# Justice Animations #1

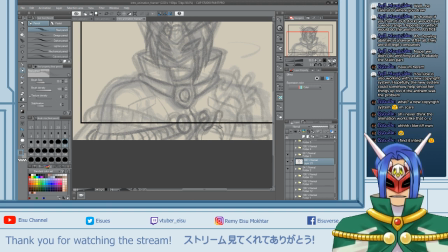But the model designing, doing the 3D model, wow, seriously,
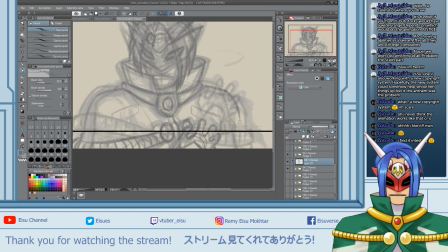there is a lot of things that you have to think about when you doing the 3D model, and it's quite tedious. But at the same time, after my model was done, I was like, wow, that looks pretty freaking awesome.
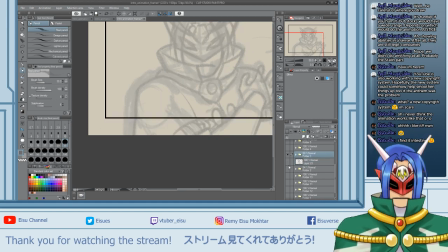Oh shoot, did I? Nope, I did not. I actually forgot to draw the pattern on the kick.
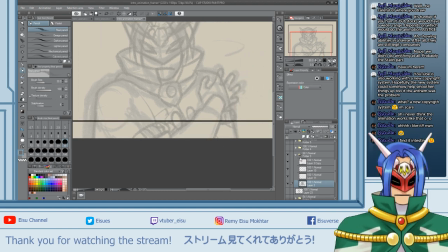My bad.
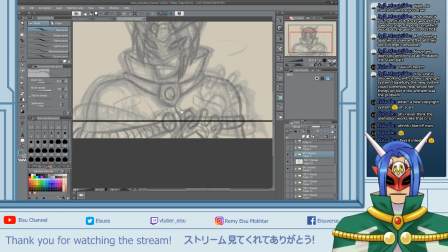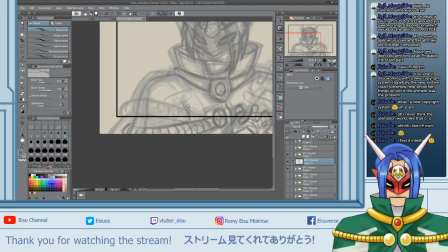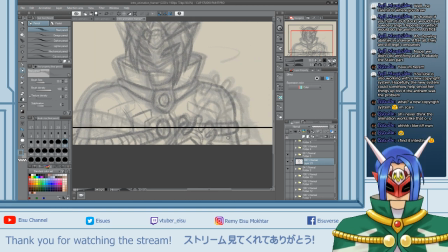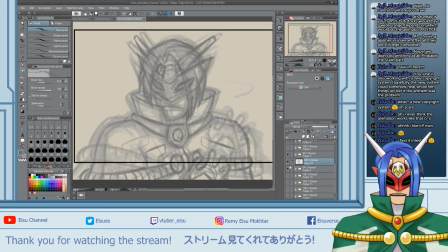Now this one I'm gonna make like a quick
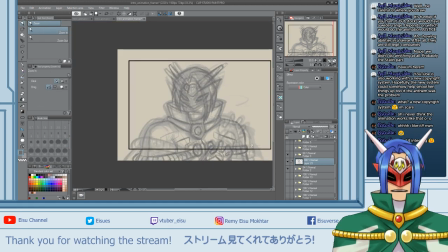movement of the hand, so I might actually just leave it to this one frame, because I want the hand to be moving up pretty quickly. So it might just be this one frame, so it'd be like this.
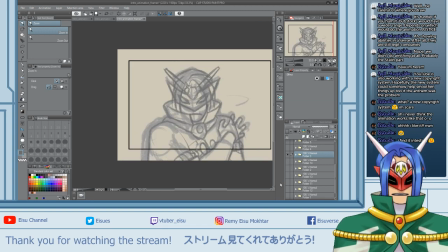So just like that. Though I might want to do one more frame in between these two, the new one and the old frame, so that you have a bit of a slow in, slow out.
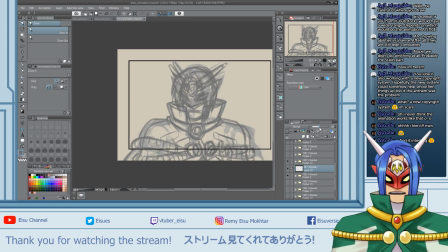Because in animation, slow in, slow out really enhances the movement of the work. What does slow in, slow out mean? Slow in, slow out is when you put
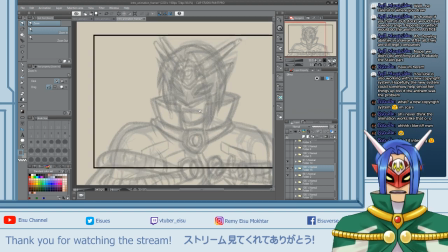extra animations between the start of the movement from one keyframe to another, between the start of the movement or the last the end of the movement. So slow in would be from the start of the movement, so it'd be like kind of like a bit, or so you get, okay, see my head, you're like
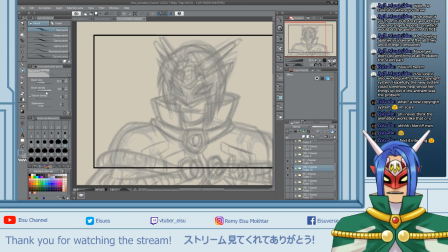kind of thing. Oh shoot, lost there. That kind of thing. So this is a slow in, then slow up will be like fast, and then it slows down. There will be a slow up.
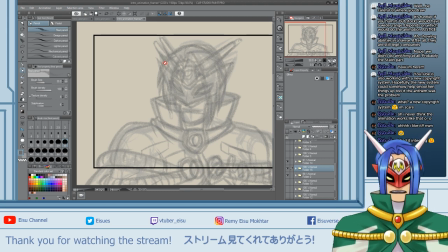So I want to do a bit of a slow in for this animation. You will see what I mean when you see the rough animated together,
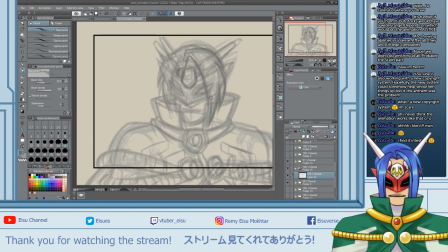which is not gonna be difficult to do because we're already halfway through the animation already.
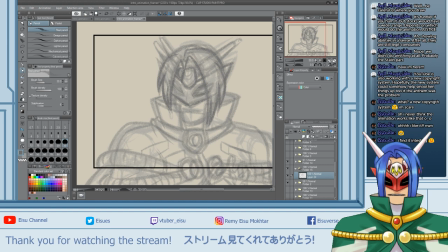It's a short animation, so you know, like super short animation. I should really learn the Clip Studio Paint's animation tool though.
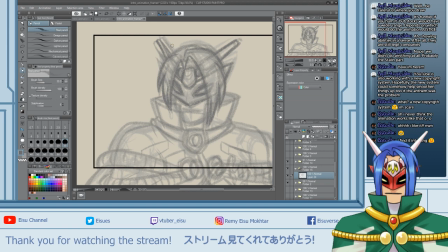That way I don't have to go to VideoPad editor to do the animation itself. I know that the Clip Studio Paint animation tools works with folders almost like what I'm doing here, but in a different sense where the folders are the frames of their frames in a animation timeline.
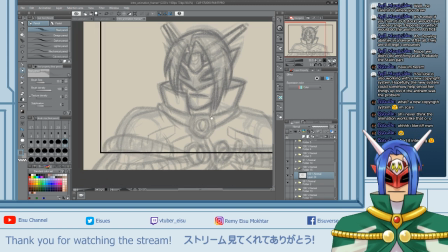But I haven't fully learned it yet.